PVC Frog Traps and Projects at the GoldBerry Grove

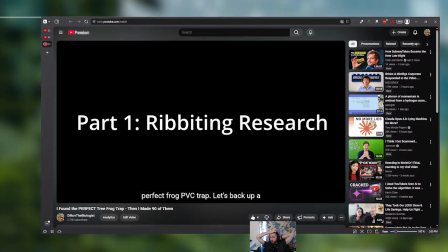So that being said, what I would probably do in the future is be a little bit more direct about what the video is about. So that kind of last part at the end, going through saying like, here's what we're going to do. Here's the challenges we have.
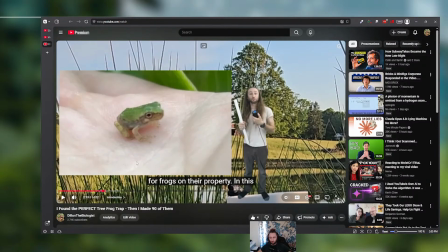This should be playing like within a minute. I think I would just in the future remove that whole section. The problem was when I tried to do it, then the pacing felt really weak.
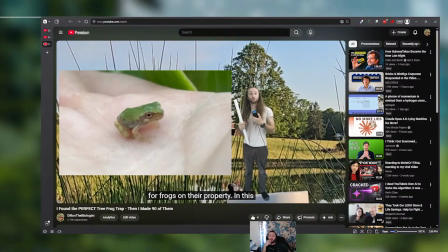And what I ultimately decided on was, do I want to waste another couple days on this, on fixing this one little issue, or do I just want to make it as a note for the next video and instead invest that 5 or 6 hours into the next video and the next piece of
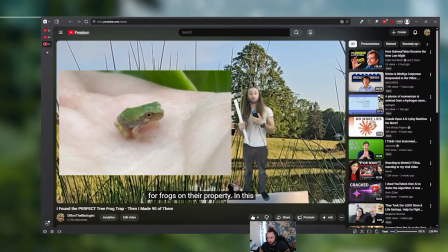content? And when I frame it like that, it's just a little bit easier. So I moved on, but we can still talk about it. We can still critique it. And maybe the analytics will tell me otherwise. I don't have enough viewership at the moment to really say what is working.
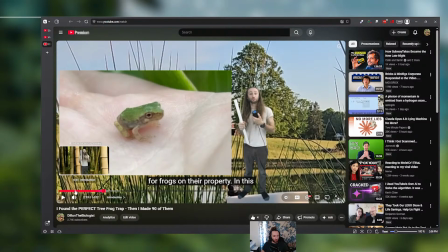But yeah, kind of what I want to do with these intros is make them more stylized.
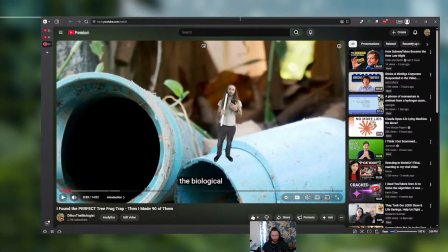And this style, where I am on top of things at different sizes, this is the style I really want to cultivate, for a few particular reasons. It was something I started to do with Instagram, purely out of a like
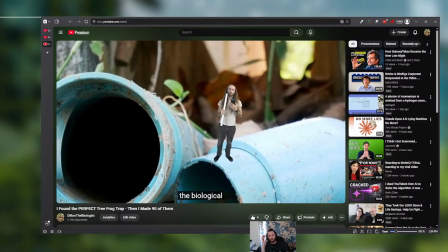need, because I would be out in areas like in the desert or whatever, and I had no cell reception, but I was filming things. But then I'm like, okay, well, I want to film something for Instagram, but I don't know the facts off the top of my head. And if I want to quote something,
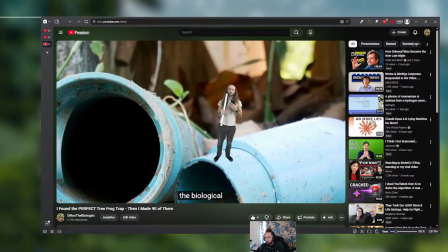I need to know the correct numbers to quote, or the correct, ranges or whatever. So what I started doing was just taking B-roll footage, and then I would green screen myself talking over them in this exact way. And what I kind of realized is that it's really cool because you can put yourself in the perspective of the animal, right?
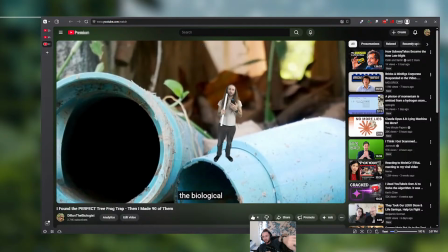So, this is not like, this scene is not how humans see the world. We do not look at PVC pipes like this from this angle at this perspective, but a lot of wildlife does, right? So that's something that I really wanted to explore more. I had a video on the subnivean zone,
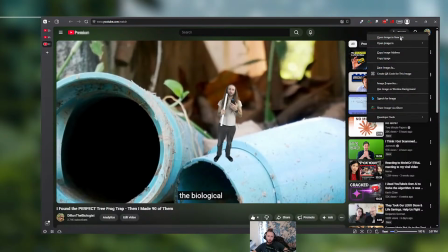which, yeah, why don't we just go to it really quickly? Boom.
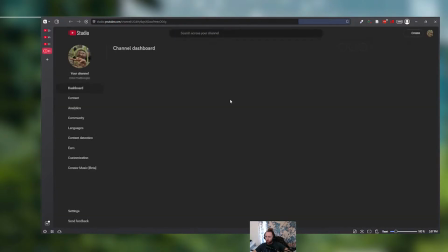Here we go. I keep talking about these short form videos. Why don't we actually just show them?
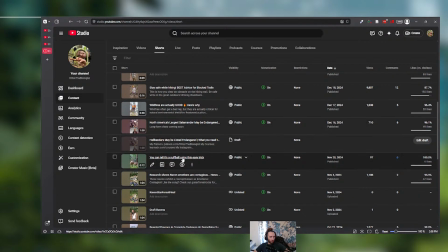So So here's one that I was talking about, where you're like putting yourself in.
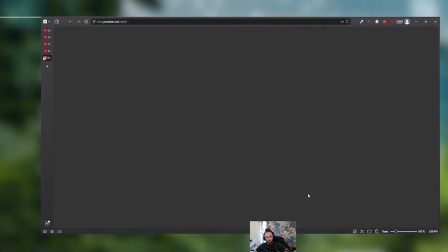This is a puffball mushroom. You can tell. Oh my god. This is a puffball mushroom.
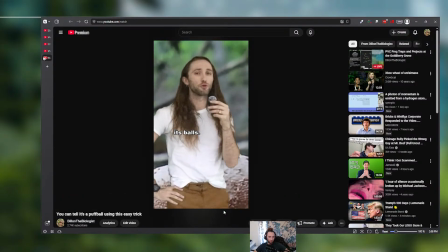You can tell by the way it puffs its balls of spore into the air,
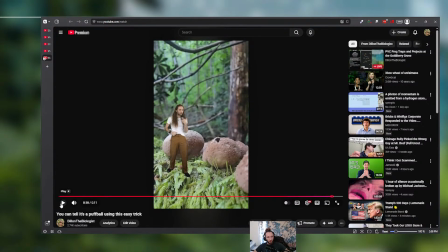allowing them to be carried much further distances by the wind.
Yeah, so this is sort of like the style that I wanted to do. A lot of these, I don't like this video, but you see the vision, right? And I want to make this a little bit higher production value.
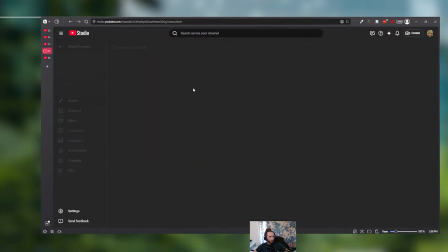But then for comparison, on a more highly produced video, when we're talking about perspectives,
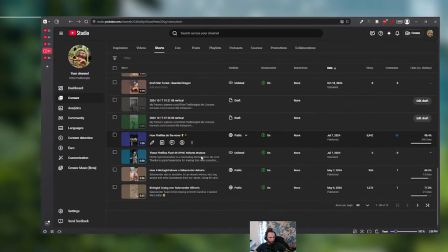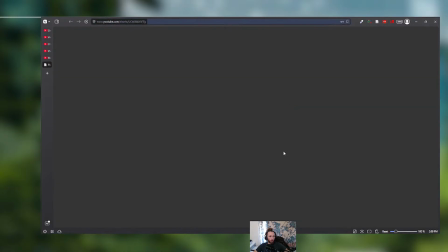You know, the Firefly one is actually a pretty good one for this. So This is a firefly. here's one of the old videos.
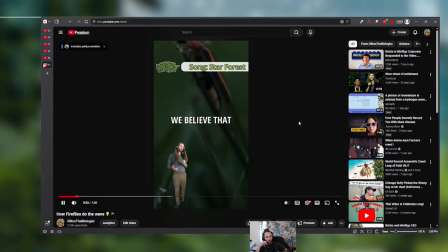This is a firefly synchronization event. We believe that adult fireflies glow primarily to attract mates.
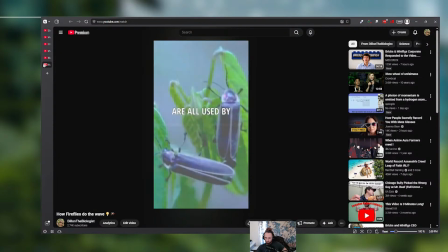The duration, timing, color, number, and rate of repetitions are all used by fireflies to find members of the same species.
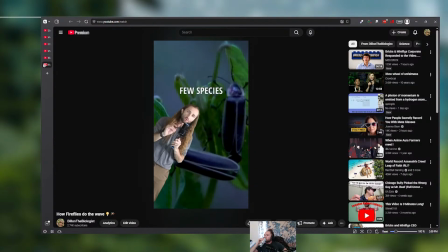Despite this variation, only a few species exhibit phase synchronization.
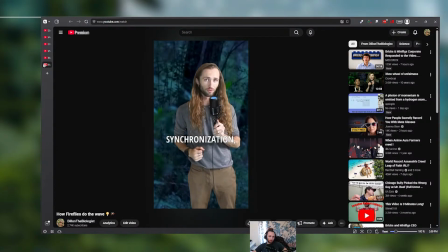While we are still unsure as to the exact reasons for the synchronization, emerging research tells us some very fascinating details.
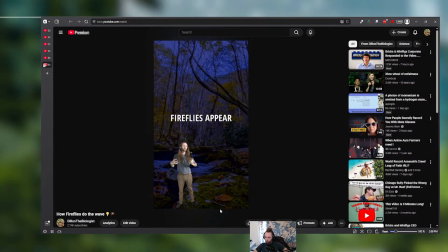From our perspective, the fireflies appear to be pulsating in sync.